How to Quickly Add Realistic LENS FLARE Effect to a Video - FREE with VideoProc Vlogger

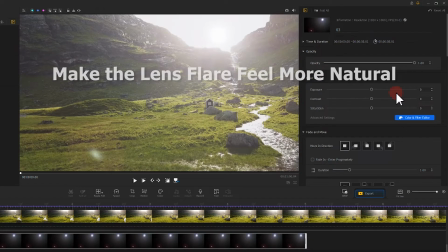Last, if you want to make the lens flare feel more natural, you can add a fade-in effect at a star position.
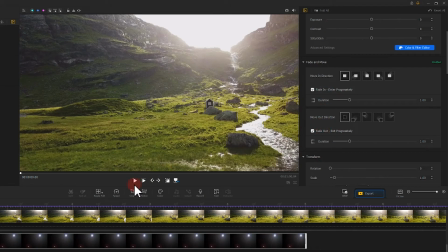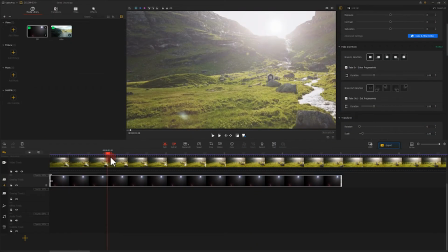Or just like this, split the lens flare clip and then add a fade-in and a fade-out effect by turn.
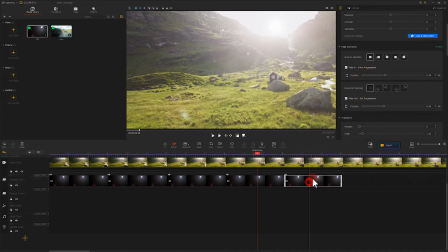That can make the flare feel more dynamic. That's all for today's tutorial about lens flare.
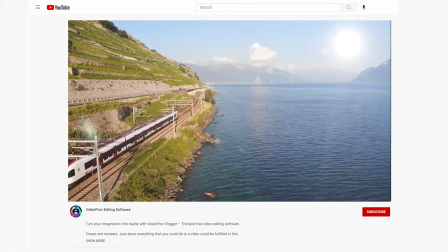It's super easy to do, isn't it? Try it yourself.
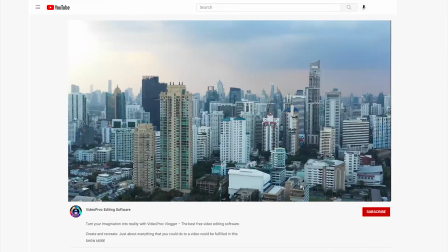You can go to the homepage of our channel to find more awesome video editing tutorials.
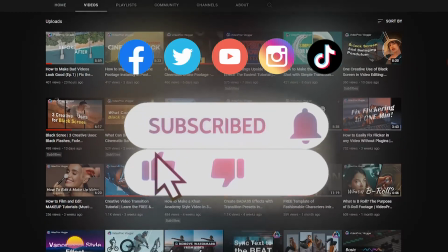Don't forget to subscribe to our channel for getting the latest news and tutorials from VideoProc Vlogger.
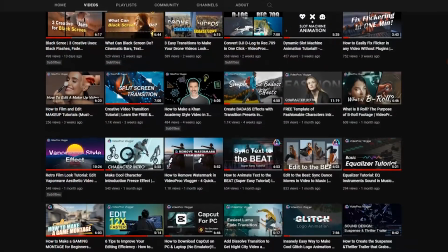Hope you enjoy it, and see you in our next video. Bye!